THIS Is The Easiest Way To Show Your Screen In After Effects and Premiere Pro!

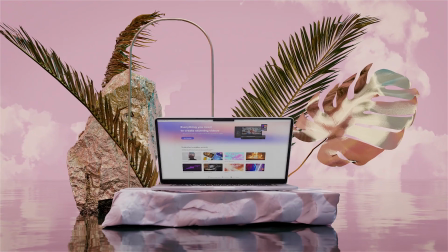Tell me what looks better, this or this? This or this? Well, today I'm gonna show you how to make your on-screen elements look this amazing with a device mockup. The world just keeps getting more digital and so much of our experience is on devices.
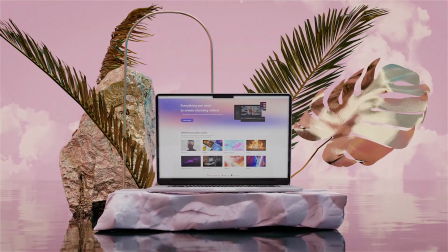So it makes sense that at some point in time, you're gonna wanna show somebody something like a website or an app you've built or a mobile game or even just some cool footage that you've got. And doing this on a device mockup will not only show users what the experience will look like on a device, but what it's gonna feel like in the context of the entire screen viewed from a distance. This also helps users to feel more engaged with what you're showing them because it feels like they can actually reach out and touch it.
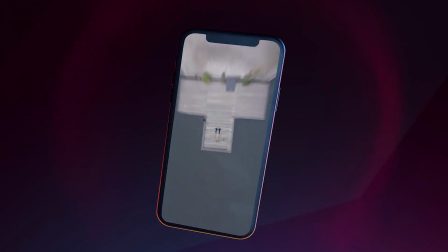I've used these device mockups before in my own videos, and I'm gonna show you how easy it is to use them.
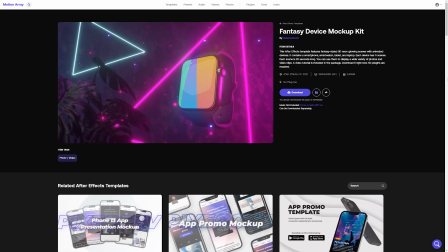I've downloaded these two mockups for Motion Array, and I'll link to them in the description below if you wanted to grab them and follow along.
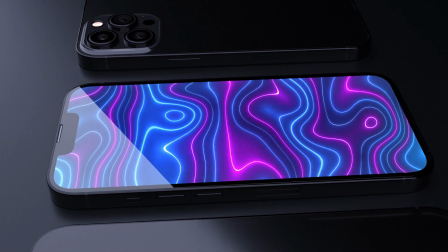One of them is hyper-realistic, and the other one is super artistic and surreal. And the best part about these is how ridiculously easy it is to use them. As soon as you open it up, this is what you're presented with.
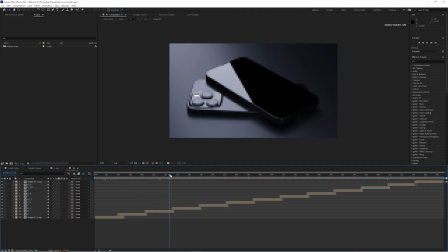This is the exact motion of the device, and in order to add in your own footage, all you have to do is this.
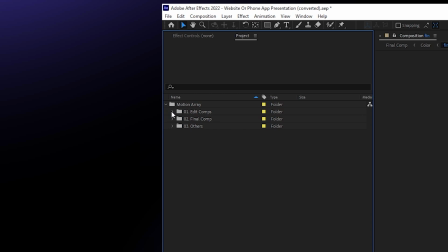Just go up to the folder that says Edit or Image and open up the composition for the section that you like.
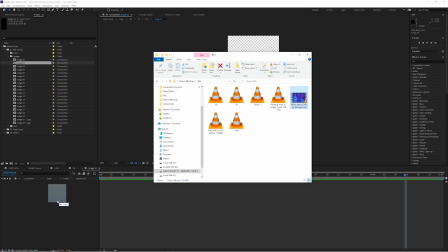And drag and drop your own elements or footage in, and they're already working. It's just that simple. What I really love about these templates is that they capture so much of the detail that would otherwise be really tough to get in a way that looks pleasing.
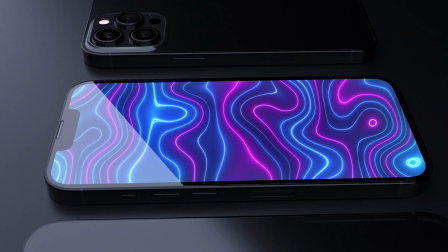You've got realistic looking screen glare,
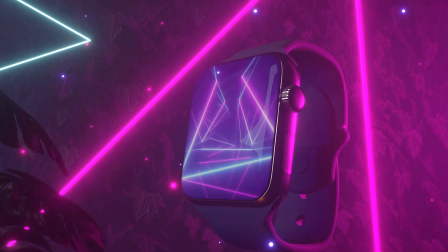you've got sort of these minor refractions happening on the edges of the glass so that it feels like you're actually looking through glass to see your screen. The device itself looks super glossy and has perfect edges and it's just so nice to look at.
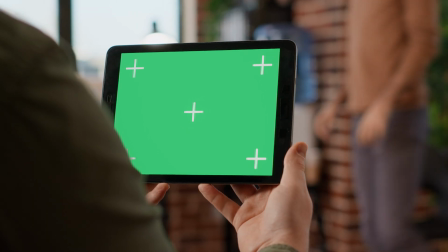If you wanted to capture this all for yourself, you'd have to film a laptop or phone with tracking markers on it,
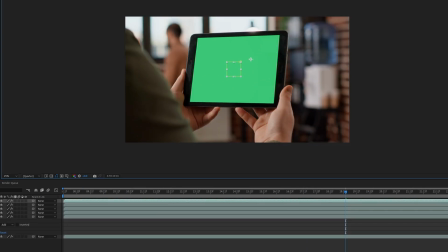track the camera, mask out the markers, figure out exactly what the screen position is,
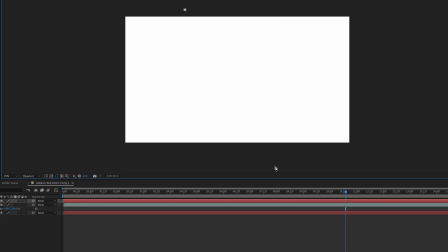stretch out your elements to fit that new composition, make sure the edges feel like they're real, add some fake screen glare. It gets really tough really quickly. Now, I have an entire tutorial about how to do a screen replacement if that's what you're looking for, but for me personally, this method is just so much easier. Click, drag, done. Now that you have these on-screen elements working, just make sure that you have the correct section showing that you want. Now for this next example, because I knew it was gonna end up on a fake iPhone, the easiest way to actually get the video was to screen capture it using a real iPhone. And the way you can do this is really simple because there's built-in screen recording software on all modern iPhones.
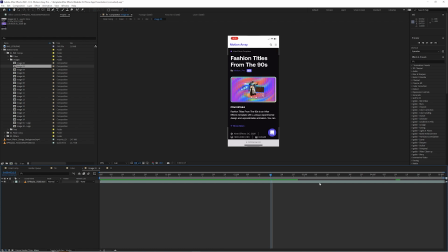And that's the video that I'm using to put on the fake iPhone in this sequence. And to adjust timing, all you have to do is move the clip forward or backward in time.
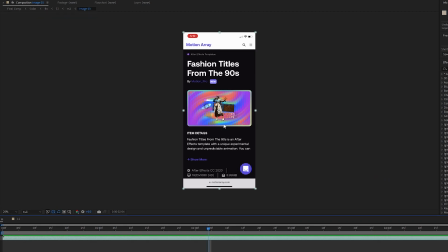Now if you wanted something to stop completely, like let's say you wanted this section to remain on screen for the rest of the animation, but you didn't film it that way to begin with,
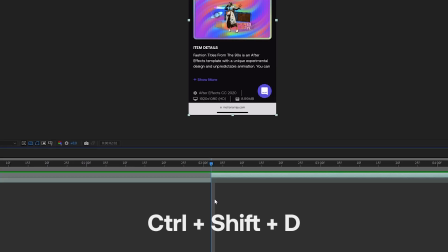just make a cut here using Control Shift D, and then right click on this section and add a freeze frame here.
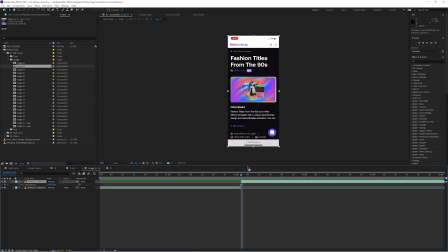Now what you have is that frame is present for the rest of the animation.
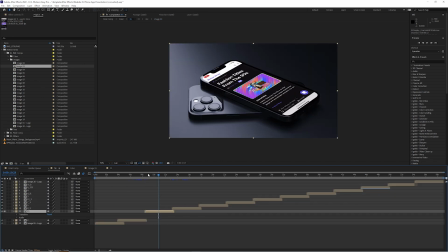Perfect if, for example, you had a web page that you wanted to animate in and then remain on that exact frame for the viewer to be able to clearly see and read.
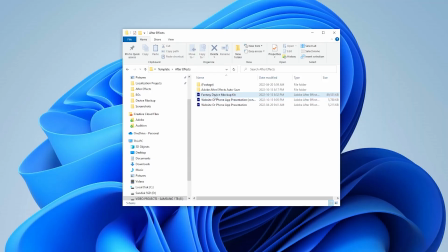Now let me show you what some different styled versions look like. Let's open up this fantasy version here and I'll show you some more.
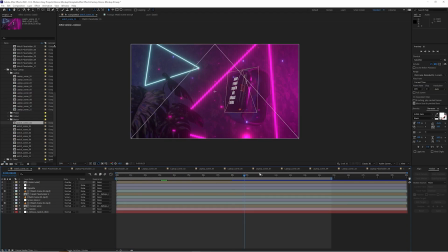So you can see here that it doesn't look real, but instead stylized. Now this is cool because it's not perfectly realistic, it allows you to do some interesting things to help draw in the eye of the viewer.
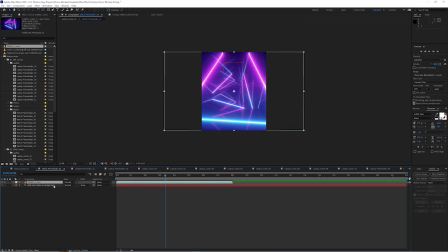If we add in some of our own footage like we did before, we can see that it's super easy to use,
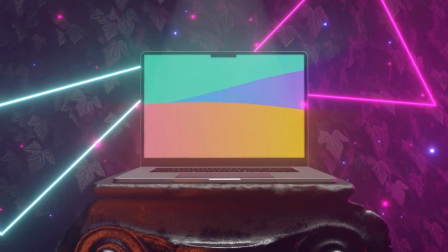but it also adds a little bit more of a flair here. You can see that now we have a glow coming out of our device that makes it look like the room
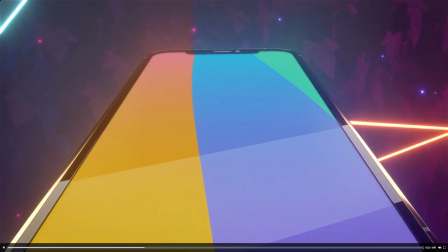is filled with vapor or atmospheric smoke. The light from our video is actually interacting with the space in the world around it.
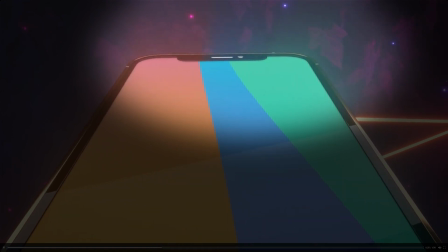A super creative touch.
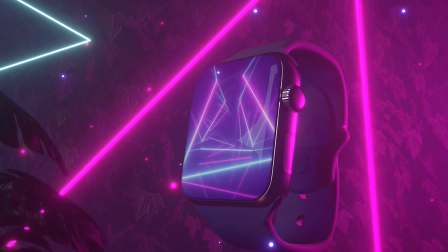Not only that, but just like before, we have elements like screen glare and wrapping around the curved edges of the glass that make the whole thing not only feel flawless,
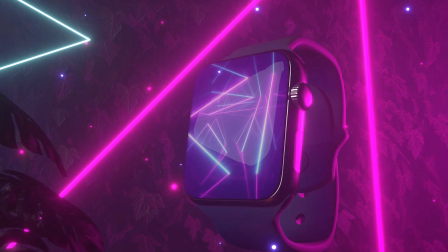but like you can actually reach out and touch it and you know what it feels like. And now that you're done that super easy process, you're probably gonna wanna add this video into a larger sequence that you're working on. So I'm gonna show you two different ways that you can add this into your larger edit if you're working in another program like say Premiere Pro, for example.